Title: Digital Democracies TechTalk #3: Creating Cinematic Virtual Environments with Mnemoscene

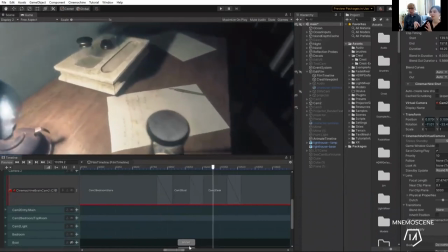2143s
So as the camera goes over,
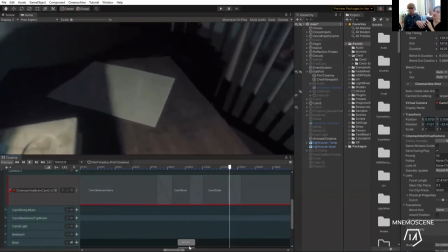2145s
it's sort of putting focus on the letter and then it pulls out again and then as it goes over this letter it starts to focus on
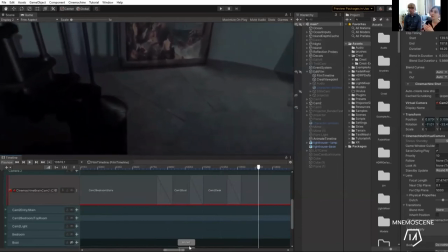2153s
the painting in the background so all these subtle changes um in the cameras were achieved by using blends in Cinemachine so
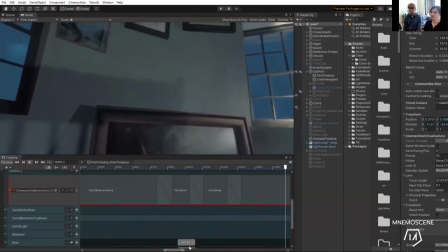2161s
this was a very subtle effect but there'll be many many other uh sort of points in the film where it was a bit more dramatic
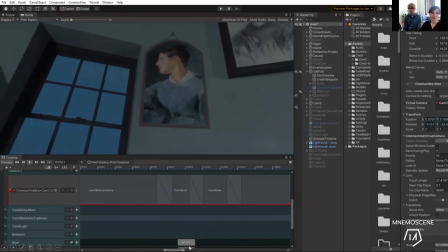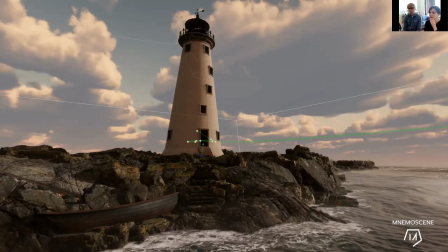2176s
so to achieve the single roaming shot we use a dolly um and we use a track so there's a you can see this sort of green track cameras following this smoothly all the way along and one of the things that i particularly like about this process is it uses the same language as
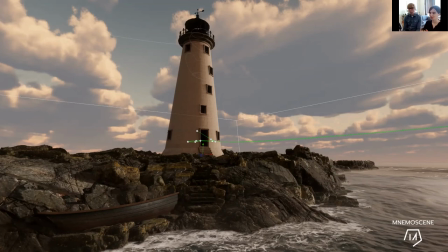2193s
filmmaking it uses the same sort of you know it has dollies and cameras and everything feels as if you were filming in the real world but you're just doing it in a games engine so you had this transferable language that you were using so
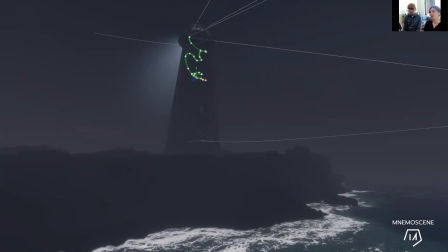2211s
here is here's like a second part so it was it gave the illusion of a single take it wasn't a single take there's actually one fade but this whole green sequence at the top here i think that's going through three rooms it's winding its way around and going through many different camera settings
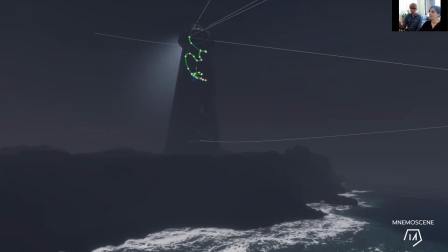2228s
along that way yeah there's one for each time of day there's a track for nighttime and a track for daytime. It's impossible to blur between or fade between the two of them. Yeah, it's a little bit of working post there for that section, which we can show more clearly in a minute.
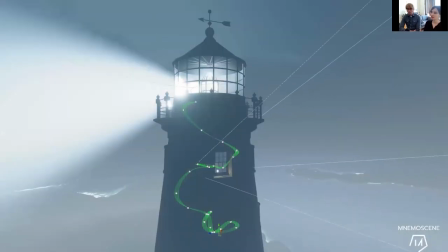2248s
You can see here, so this is the camera moving along the tracks and you can see as it moves and it's moving through the different settings. it's kind of getting to dark so
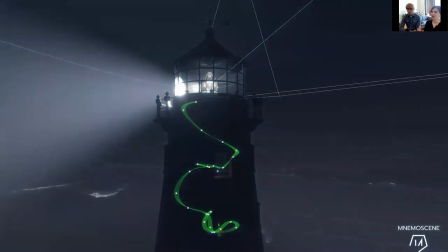2260s
as it goes up here we're changing the lighting and the camera settings so it becomes nighttime um yeah
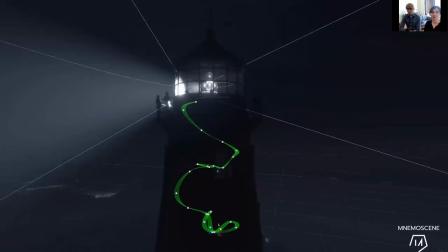2268s
that's all through the camera settings blending all the timeline just camera settings being iso etc yeah so we've got some breakdown of the camera settings in a minute but essentially like depth of field um but also color grades as well
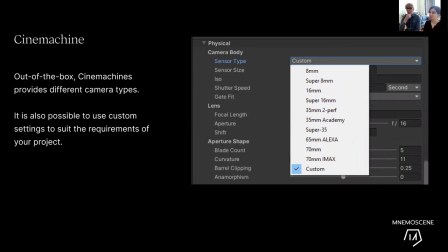2287s
So, out of the box, Cinemachine has these different camera types, so you could just say, you know, I want to use a 16mm or I want to use, you know, 17mm, and you can just select those. We use custom settings, but it's quite nice to know that those are there.
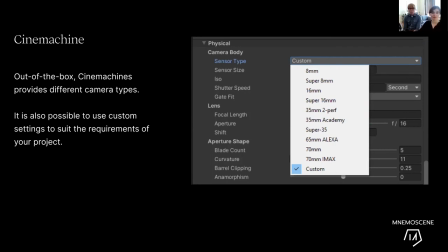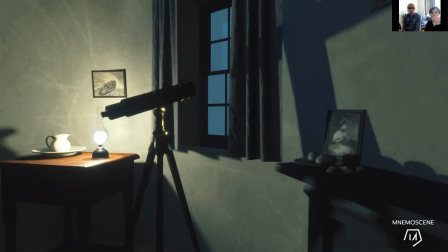2311s
So in terms of the cinematography, natural light and lamps would be used to illuminate the rooms. We wanted to ensure that the lighting levels and camera settings were physically accurate to keep things looking as realistic as possible.
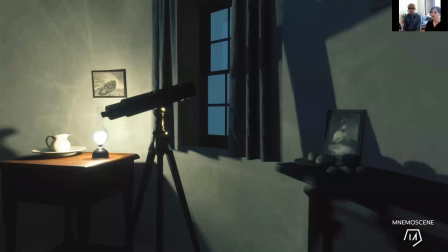2328s
So we made sure to keep to realistic luminosity for the lights, for the sun and the moon. I've actually researched how bright would this lamp actually be. So in a naturally dark environment like a lighthouse at night,
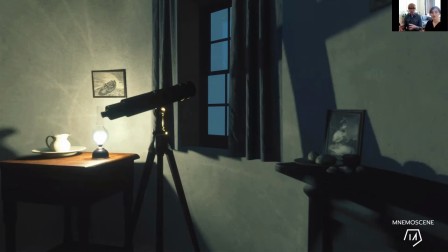2345s
it's tempting to over-brighten these lamps to sort of compensate. However, we start to our principle of maintaining physical realism.